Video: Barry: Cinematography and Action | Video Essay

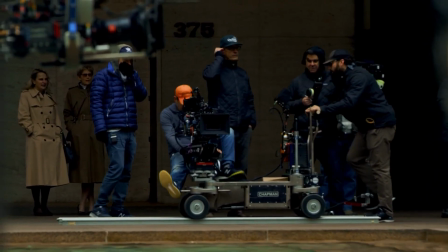0:06 Let me give you a quick rundown of cinematography.
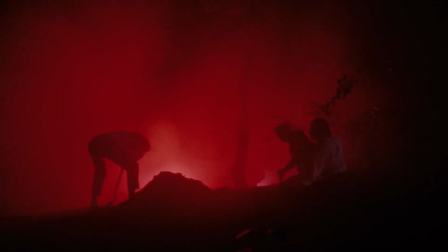0:09 It's how the image on screen is constructed to communicate the tone, character, and story of whatever show or movie is taking place.
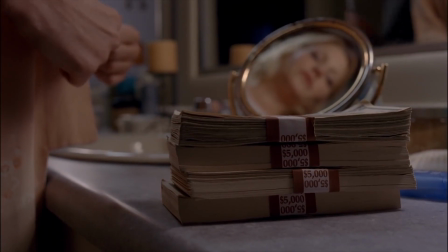0:16 Shows like Breaking Bad or Better Call Saul are extremely creative in their cinematography, utilizing color, composition, fixed camera angles, and many more.
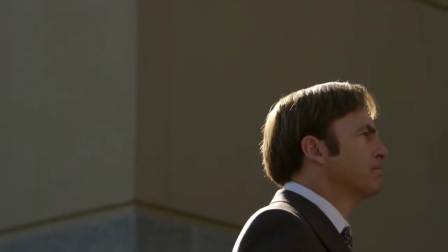0:26 Better Call Saul in particular uses reflections and unique off-center framing that makes it stand out from any other show.
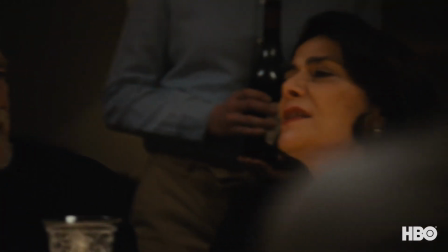0:33 But there are also shows like Succession that utilize handheld camera work to provide a completely different identity.
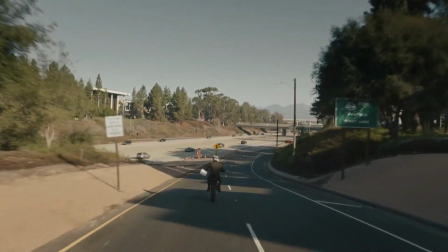0:40 Barry, on the other hand, utilizes long takes, wides, and a lot of center framing. In the action scenes specifically, the camera remains wide and still.
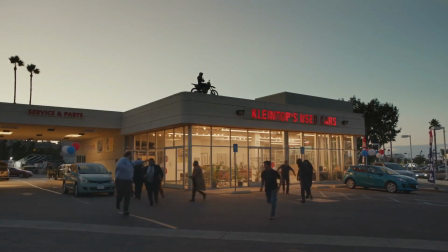0:48 Although at first it may seem counterintuitive, especially for action scenes, it proves to be some of the most creative choices that I've seen.
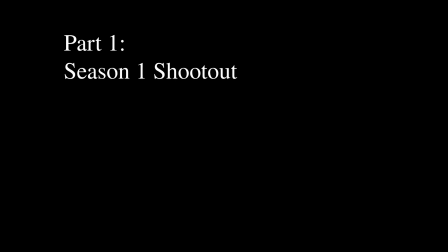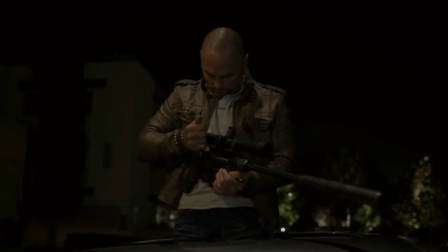1:01 So taking a look at the pilot, the first real gunfight cuts between Barry and the sniper.
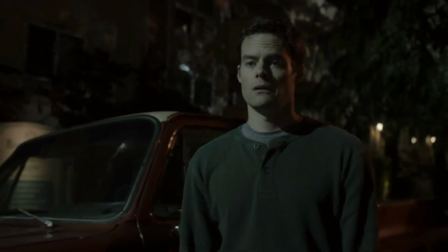1:06 Now, if you were filming this scene and you want to communicate a sense of danger or death, you might shoot it like this.
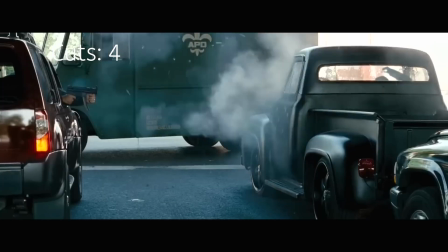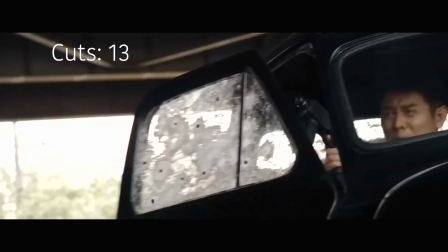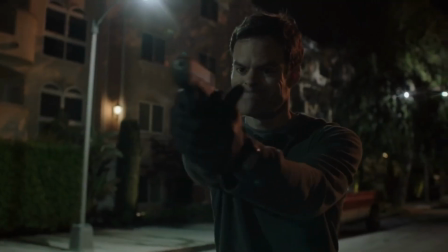1:26 But in Barry, this happens.
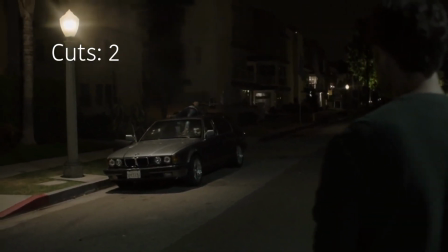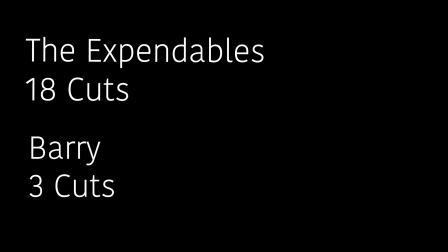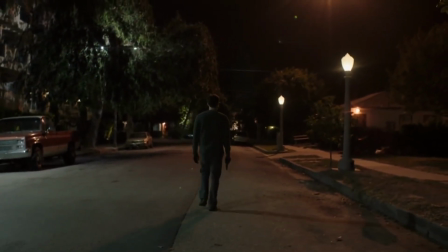1:43 That action scene has stayed with me ever since I saw it four years ago because it broke so many of the conventions that I was so used to seeing.
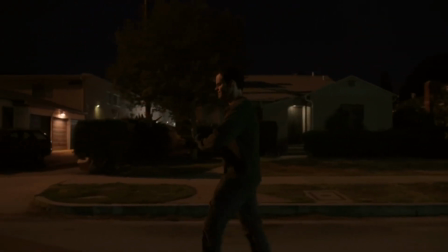1:49 The camera work was so meticulous and purposely observational.
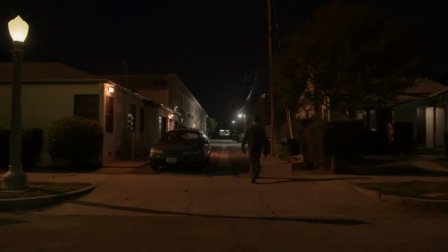1:53 There are no flashy tricks, it stays extremely grounded, it feels like we're watching a real gunfight from someone who is extremely knowledgeable how to use a gun.
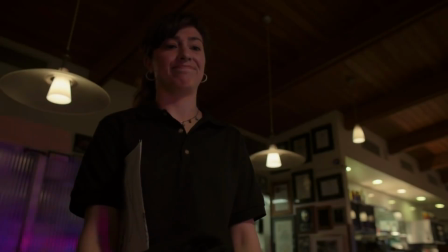2:01 I mean you can even see him grouping his shots through the windshield. The ending sequence in the diner is a perfect example of this type of camera work.
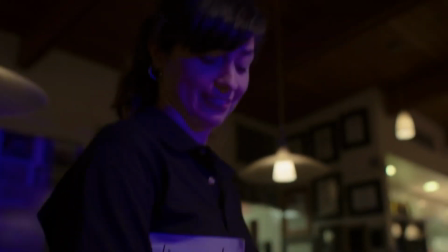2:10 Barry's interaction with the waitress and thoughts about becoming an actor are framed in front
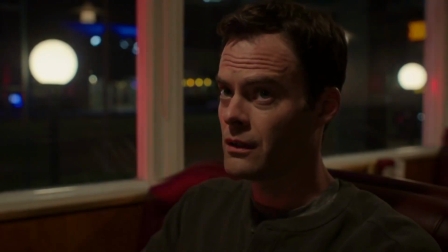2:14 of the backdrop of the police lights that are a result of the people Barry just killed.
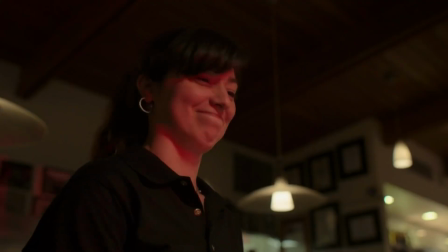2:19 So in the first episode, Barry is telling someone he's an actor, self-satisfied he's building a new life for himself,
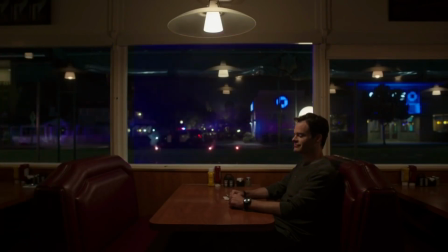2:25 while simultaneously his actual job and its consequences light up his face.
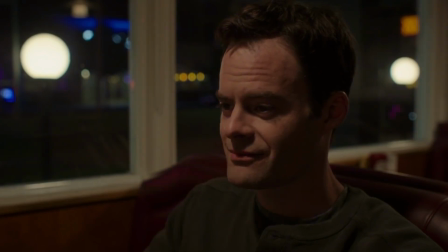2:30 Ignored, but always present.
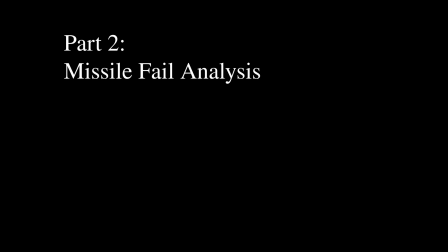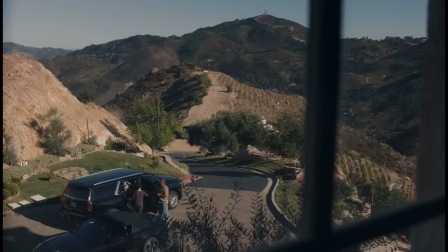2:38 This action scene is the perfect embodiment of how far the show has come, not only in terms of its action, but its creativity in presenting those action sequences.
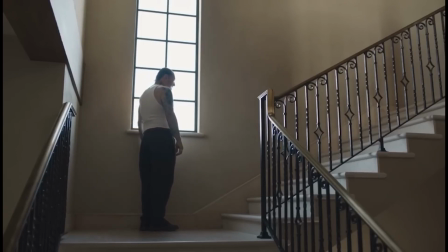2:47 Like I discussed earlier, instead of following genre conventions, Barry aims to stand out.
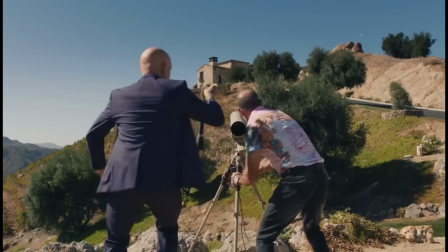2:52 The take starts following Hank and his goons setting up the rocket, and because they have the element of surprise, they are in the power position.
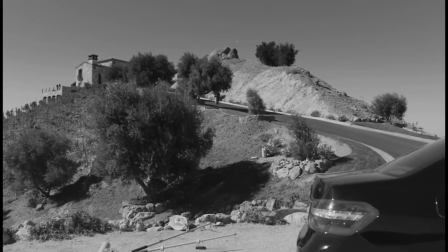3:00 The decision to have all of that action play out in a wide, dozens of feet away is the perfect representation of the quirkiness and almost realness of the violence taking place.
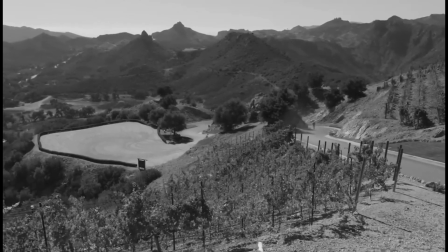3:10 Violence occurring doesn't automatically mean it's suddenly all about the individual. It plays out on a grand scale and doesn't distinguish who is winning or losing.
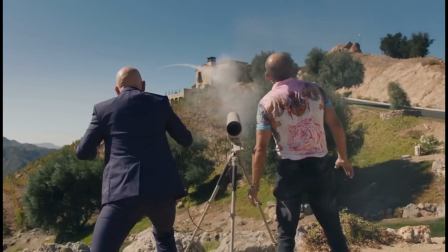3:17 I talked earlier about the camera's location essentially being in the power position, while that power has transitioned from Hank's element of surprise to Fuchs's.
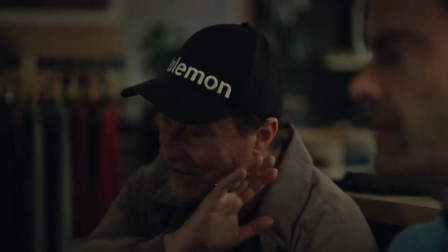3:26 In the series, Fuchs has essentially been the goofy malicious mirror to Barry.
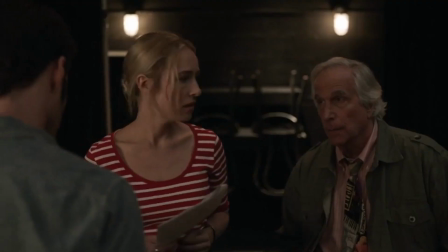3:31 Whereas Barry repeatedly attempts to change and convince himself he's a good person, even despite falling back into his old ways, especially when he's angry,
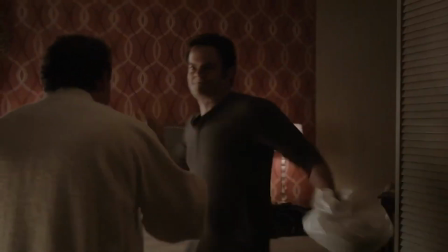3:40 Fuchs is much less combat capable than Barry, but is much better at manipulating,
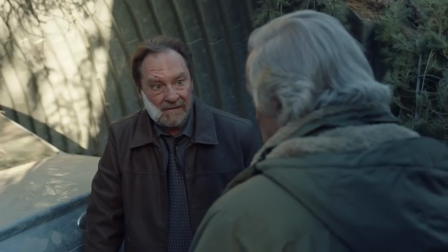3:46 lying, and saying anything to get what he wants. He, like Barry, lets his anger consume him.
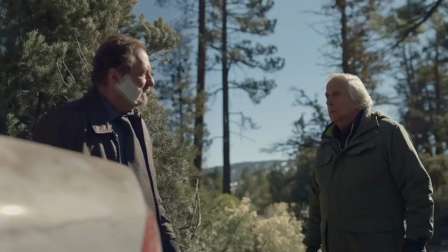3:52 Why do you care? I don't care! You obviously fucking care, you called me. You called me!
But instead of expressing it through physical violence, he mentally tortures those he deems deserve it.
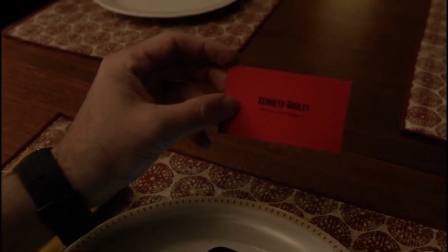4:02 But up until this moment, Fuchs has always convinced other people to do the dirty work for him.
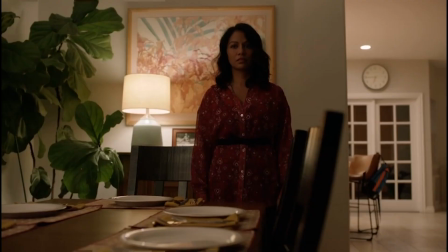4:06 Be it Barry, a grieving mother and son, a father, or a wife, most of which weren't even violent to begin with.
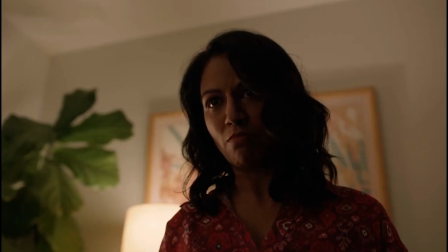4:13 Die, you motherfucker!
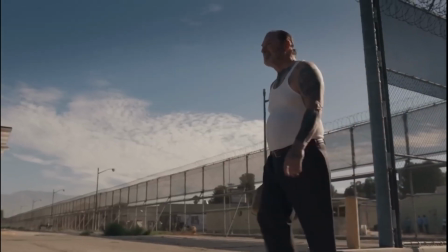4:15 But now we see that his time in prison, accepting the raven identity, he utilizes a much bigger and more experienced group of individuals.
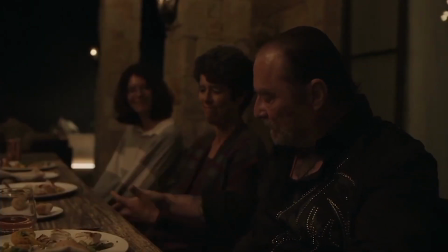4:23 Before this, we saw him get drunk, and on my first watch, I assumed that he was still the same old fugues, but with a telfer exterior.
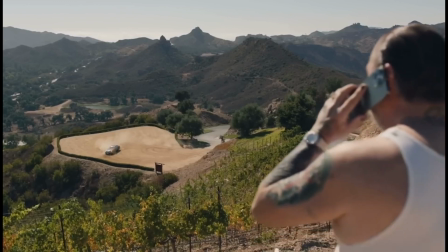4:29 Then we saw the heads he sent back to Hank's office, and now we see fugues dominating both the frame and any attempt that Hank tries to make on his life.
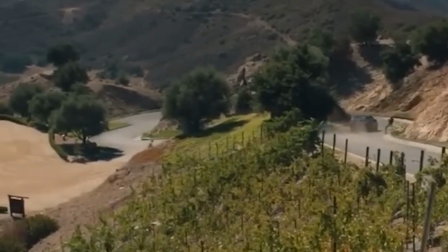4:38 And we see his men coming from the bushes, almost as if he has an unlimited supply.
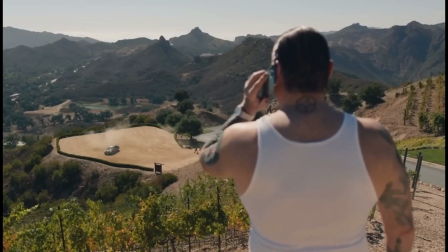4:44 He watches from the literal high ground as Hank falls down deeper and deeper. Here Fugues is fully established as a legitimate threat and the framing of the shot perfectly communicates it. Fugues is literally watching Hank like he's a king watching Pond's fight on the battlefield. He no longer needs to worry about if he's in danger.
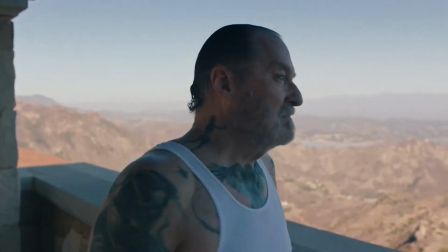5:02 He is the danger. And yet, despite all of the darkness, this scene is also one of the funniest.
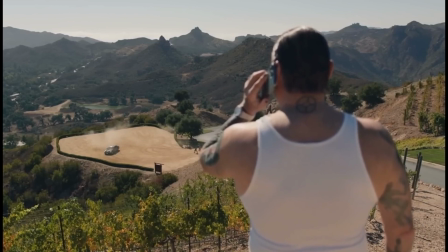5:13 Hearing Hank's reactions through the phone provides a sense of voyeurism. You're still worried about his well-being, but it's hilarious to hear his fear and see his tiny figure running across the open area. The danger is real, but at the same time, completely disconnected.
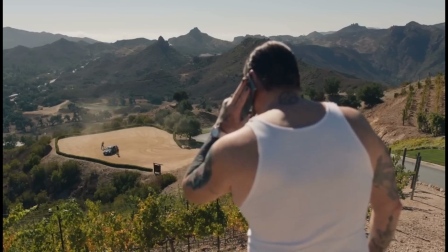5:29 The scene is able to keep the humor, tone, and unique brand of violence the show has cultivated over the past three seasons.